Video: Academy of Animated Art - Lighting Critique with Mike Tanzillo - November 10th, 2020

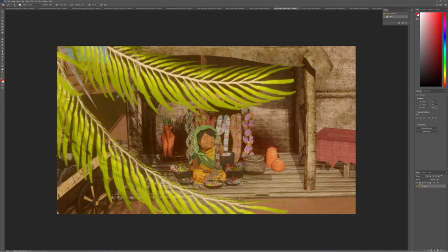And I really want to take a second while we still have time before the end of the
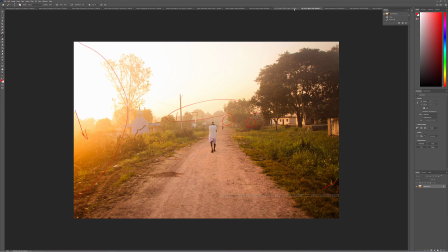month, and because we're still early, and just kind of analyze these one at a time.
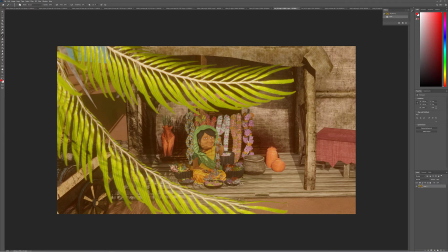The first thing is the key light, which appears to be shining pretty directly at the character, right? It's like behind the camera, and it's shining like straight up this way. Rarely do we want to position the key light that way,
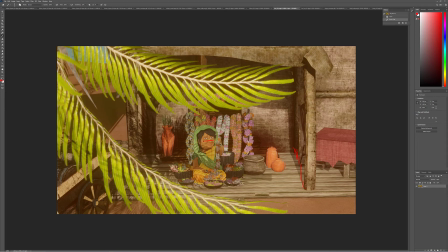just because you can see it's flattening her out in a way that there's not a lot of variation between her screen left and screen right side. And the other thing is that if you're looking at the shadow quality, like these shadows are very sharp,
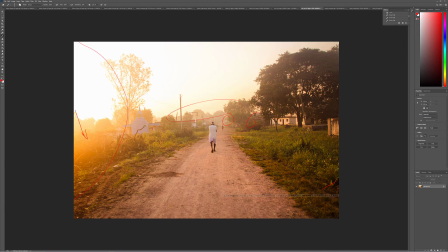where if you're looking here, you're not really seeing like highly defined shadows. There's little ones, you know, it's like a little bit in here, but it's pretty soft.
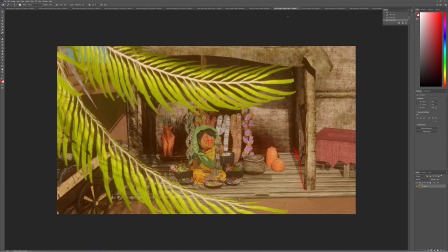It's pretty hazy. So what I would like to see you do for this next iteration, take off the haze for now, and I really want to focus on getting this key light right, because I don't feel like it's there yet. I feel like there's a lot of improving that can happen,
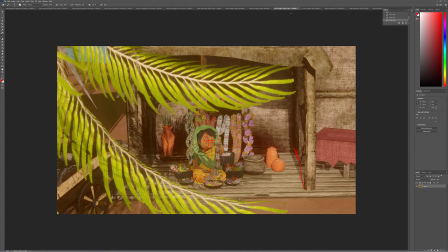and I would encourage you to increase the radius to make for a softer shadow, and kick it over to one side or another, and play around with it. See what works out well, because one of the things that you have a structural setup to do is that if you have light coming in,
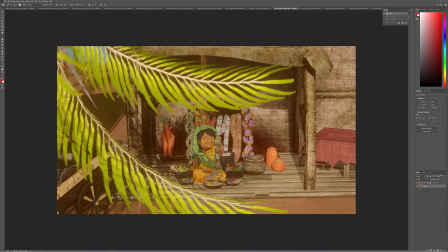let's say you've decided that light, it'll look better with the light coming in from the screen left side, right? So now you have the sun coming down this way. It'll hit the character's face here, create more shaping across this way. That will also maybe, like,
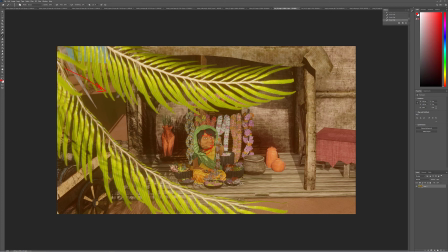because some of this stuff is like she's sitting at the outermost point of an interior space, you know, this area back here will then fall into shadow back behind her, and it'll allow her structurally to stand out as being a light character over dark.
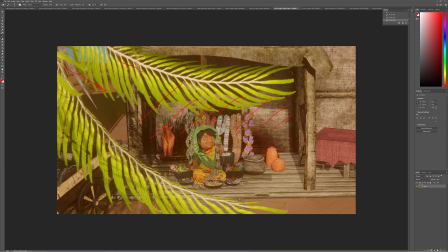Then that may also allow for more shaping in these foreground plants, because they're doing a good job of framing, but they're like the saturated green colors and brightness is really kind of popping out to us, and just create some more shaping in there.
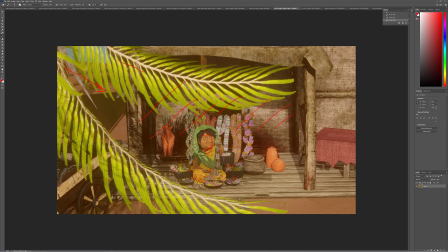And then also, well, one thing you want to watch out for here is there looks to be, like, I can see a seam edge from a texture, so just watch out for that. And same thing over here. So you may just want to rotate those around so that, you know, they're facing away from camera, and that'll create like more shaping on this stuff too.
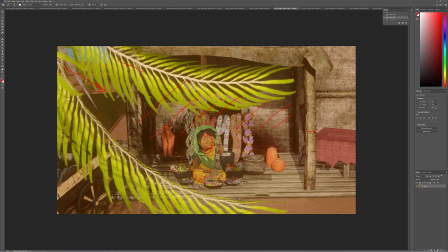So I would try that for the next iteration. Turn off the haze, turn off the other lights. Let's just focus in on key light and get that one right, and then we can go from there. Because once, like, if you have a key light and basically if you have a good key light and a good fill value, that's like 80% of the battle, and you're well on your way there. All right,
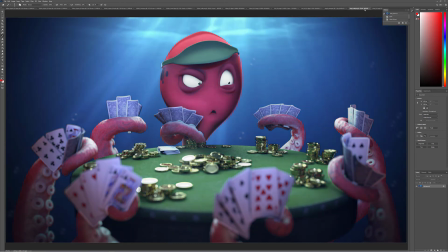Nigel, your update versus the previous version. You added some more blue saturation into the water, which I think really helps out a lot.
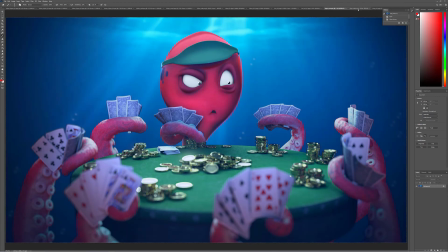I think it's a little bit too strong because I like that. I feel like we've lost some of the variation in that region. And so I would just pull back on it, just basically near the top of the water. I'm fine with it down here. I think this color is actually really pretty. But up here towards the top, I would kind of fade off that saturation up there.
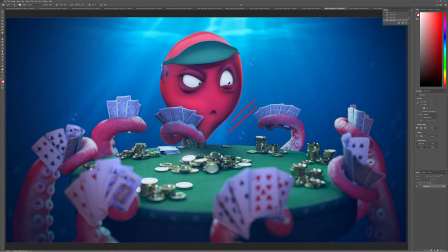Character's color looks a lot better. The one thing I would want is to pull some of this dark purple bruised areas around the eyes and pull that back just a little bit. And make it a little bit more the hero color. I think it's fine that they're there, and I think it's great that there's some variation there.
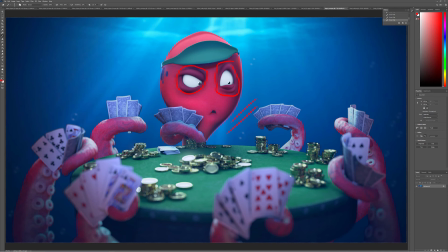I would just pull that back just a touch, and then everything else looks pretty good. I would call the rest of it done, but really, really good job there. And last up we have Yang.
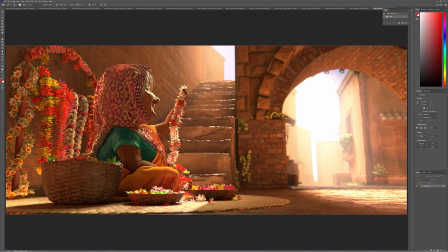So great question about whether or not she's getting too dark and blending in with the environment. I think she might be. I think we can push some more bounce light up on her. Let's try filling her in with some more bounce light coming up into this region. I think you could also potentially
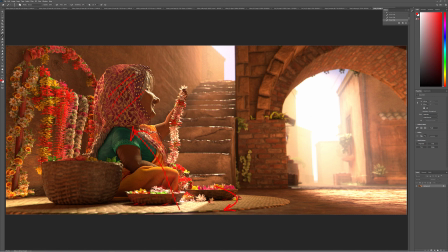rotate her a little bit towards camera if you wanted. Like, just because I think that the positioning is actually working pretty well, because you've got these stairs leading down here.